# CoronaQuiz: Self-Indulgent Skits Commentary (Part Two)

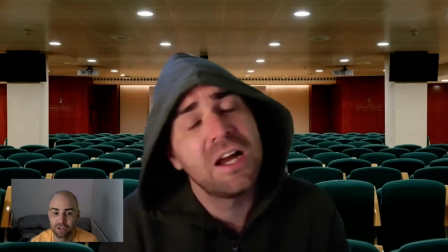488s
That was genuinely me going like, I will ad-lib a great fake newspaper name and then just not.
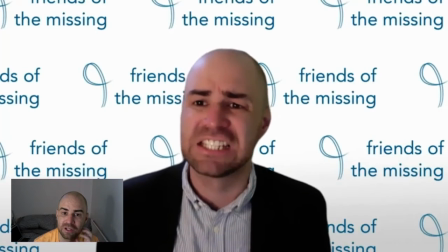497s
Basically, after a while, I started going, I'm going to do everything in one take because that way, if I laugh, I know it's not.
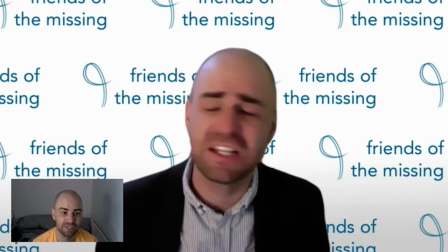503s
The defence is, I did it all in one take. I'm not doing it to be what's-his-face, who was left on SNL.
All the way through to one of our veggie specials. And we do cater to all tastes. We do veggie, we do halal.
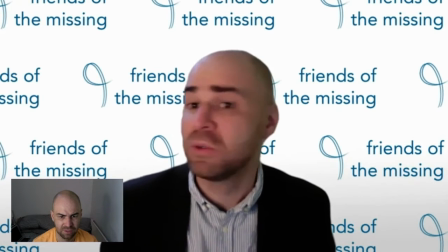516s Everything you need.
This goes on very long.
We've just got an arcade machine in as well to James's on Cali Road.
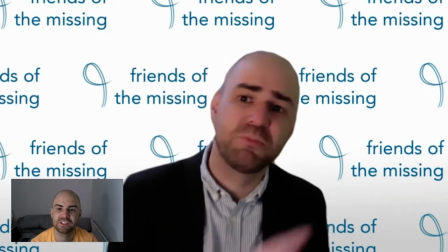523s If you don't mind, I'll just...
The discrepancy between Cali Road, which is clearly London,
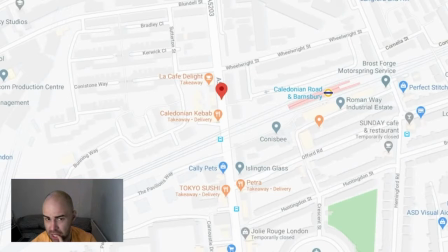527s
and his accent but that's that's a great question then oh they turned up so there you go too fast everybody
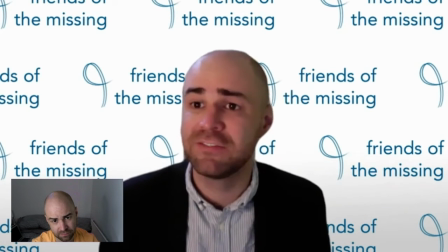533s
for this thank you to bbc sky high tv for giving me this free air time so there you go just in case you didn't
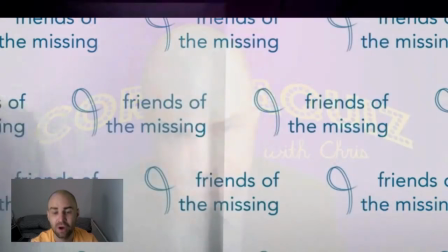538s
get it look over those menus and i'll see you there soon bye oh that's right originally i had everyone it made me laugh
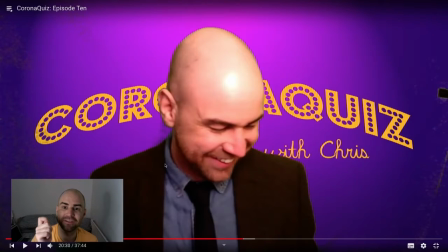544s
originally i had everyone all the uh all the journalists holding up holding up a menu cut it out don't know why so here we go this was just a one-off gag originally
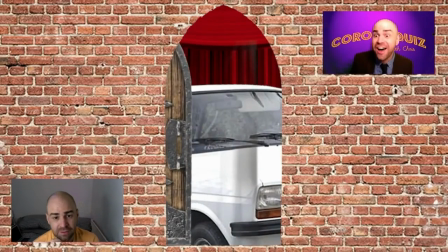558s
it's the car it's the car
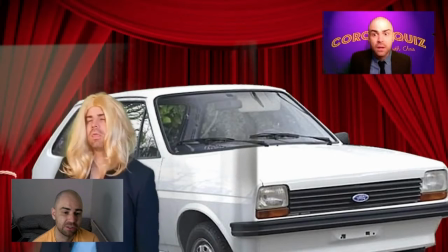562s
this is leaded petrol and the door being shut the fumes have got Tiffany
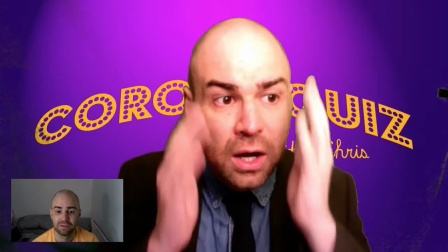570s
it obviously then took over the entire show and I mean that one thing then set the tone for the entire rest of the series
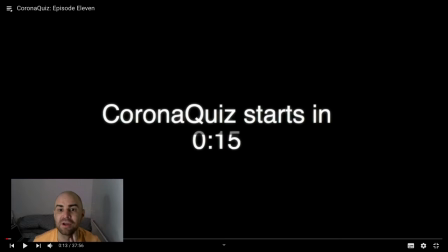579s
asked my mates to do a little bit of continuity announcing between the two I like the idea that it's almost like people are watching it and even more than that because everyone had watched the Corona Quiz countdown like the countdown to the quiz starting for like every week until then because I always set it up to go live about like two minutes past eight so people had time to arrive
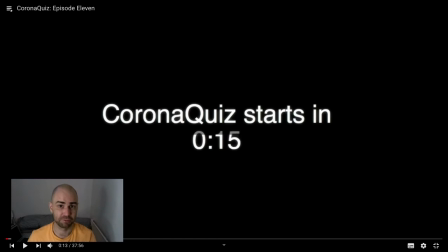596s
I like the idea that it was in the universe of Corona Quiz that's like a really popular program so the Corona Quiz countdown is something separate to Corona Quiz
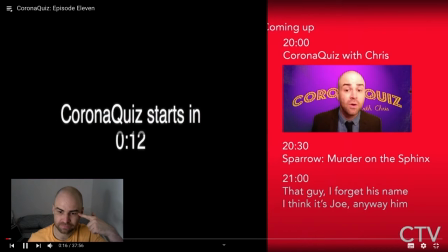606s
so this is my mate Bavin doing the intro What a cliffhanger the Corona Quiz countdown will be true next week but for now we
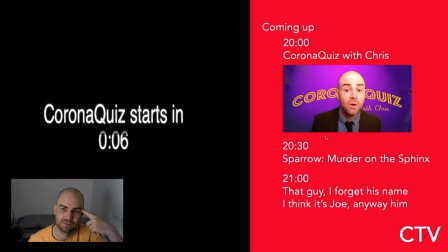612s
have an amazing murder on the sphinx first a message from my sponsor both murder on the links and it's like death on the nile
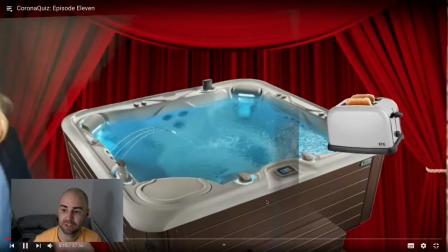622s
and then this is just me plugging my shit okay what could it be Tiffany's dead but oh my god Candy's not it's a jacuzzi and attached toaster
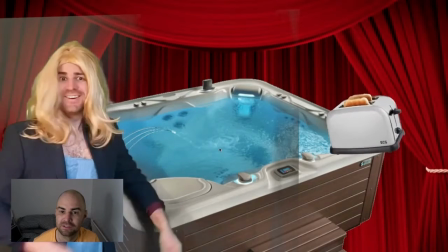631s
wow that's incredible there you go and obviously the joke you don't even need me to tell me what the joke is Candy if I were you I'd take it so so Emily Sheffield
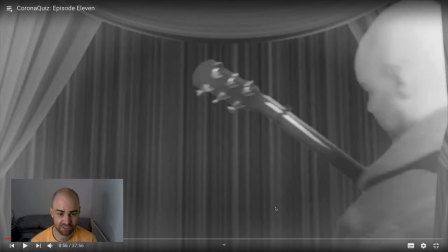644s
sister of Samantha Cameron sister-in-law to former Tory Prime Minister David Cameron had just, literally just been appointed to be the editor of the Evening Standard a role she was taken over from David Cameron's Chancellor George Osborne,
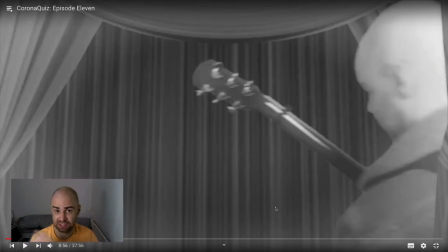661s
who was still at the Standard he's still crap, he's still known as worky by the staff being as much use as a work experience student, he's a gimmick editor and that kind of nepotism, really shutting out people who deserved the chance to be the editor of National Metro Newspaper annoyed me.
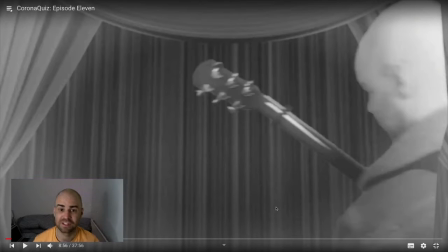679s
And I thought, well, how do you demonstrate that? Well, you have Elvis singing with a producer's song.
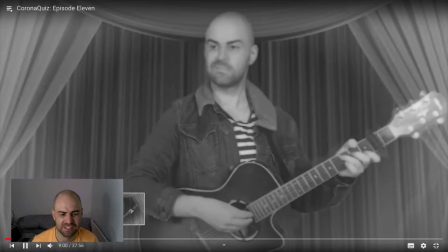685s
A producer's son. We can skip through this one because a lot of it is literally just me being Elvis.
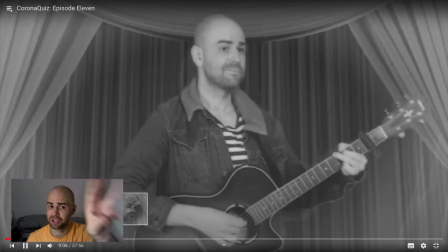691s
You can tell by the stripes and the old, you know, the old-timey filter. The jacket, because I have a leather jacket.
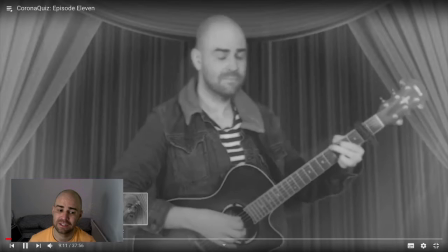697s
And Elvis song. No wig.
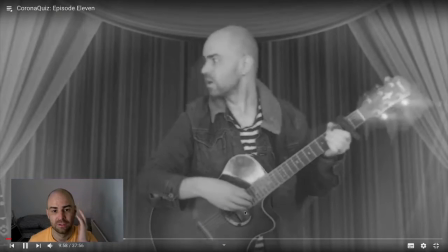703s
Went too low there. So here's the producer's son.
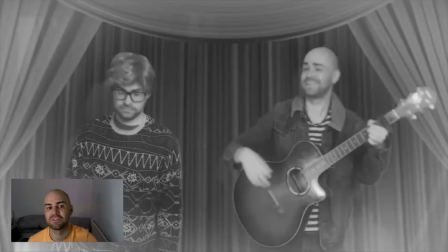708s
sneaking in purely on the strength of his family connections. Do you get it?
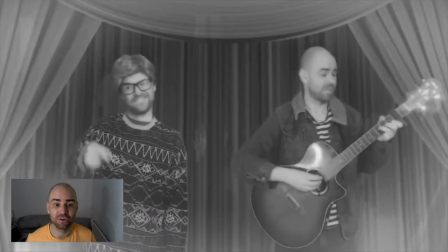716s
Do you get it or is it too subtle?
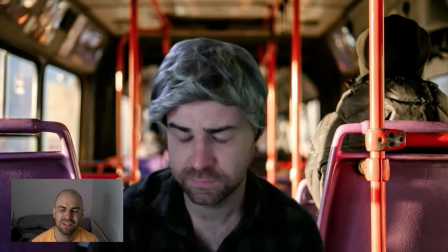721s
My million kids? Million kids? Very depressed man.
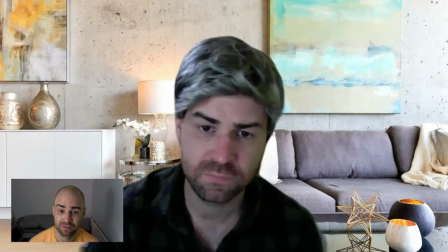727s
He's nothing to live for. He thinks, well, I want to give back. Let me adopt a child. So you can see there I do some fantastic face acting and I'm like, oh, adoption.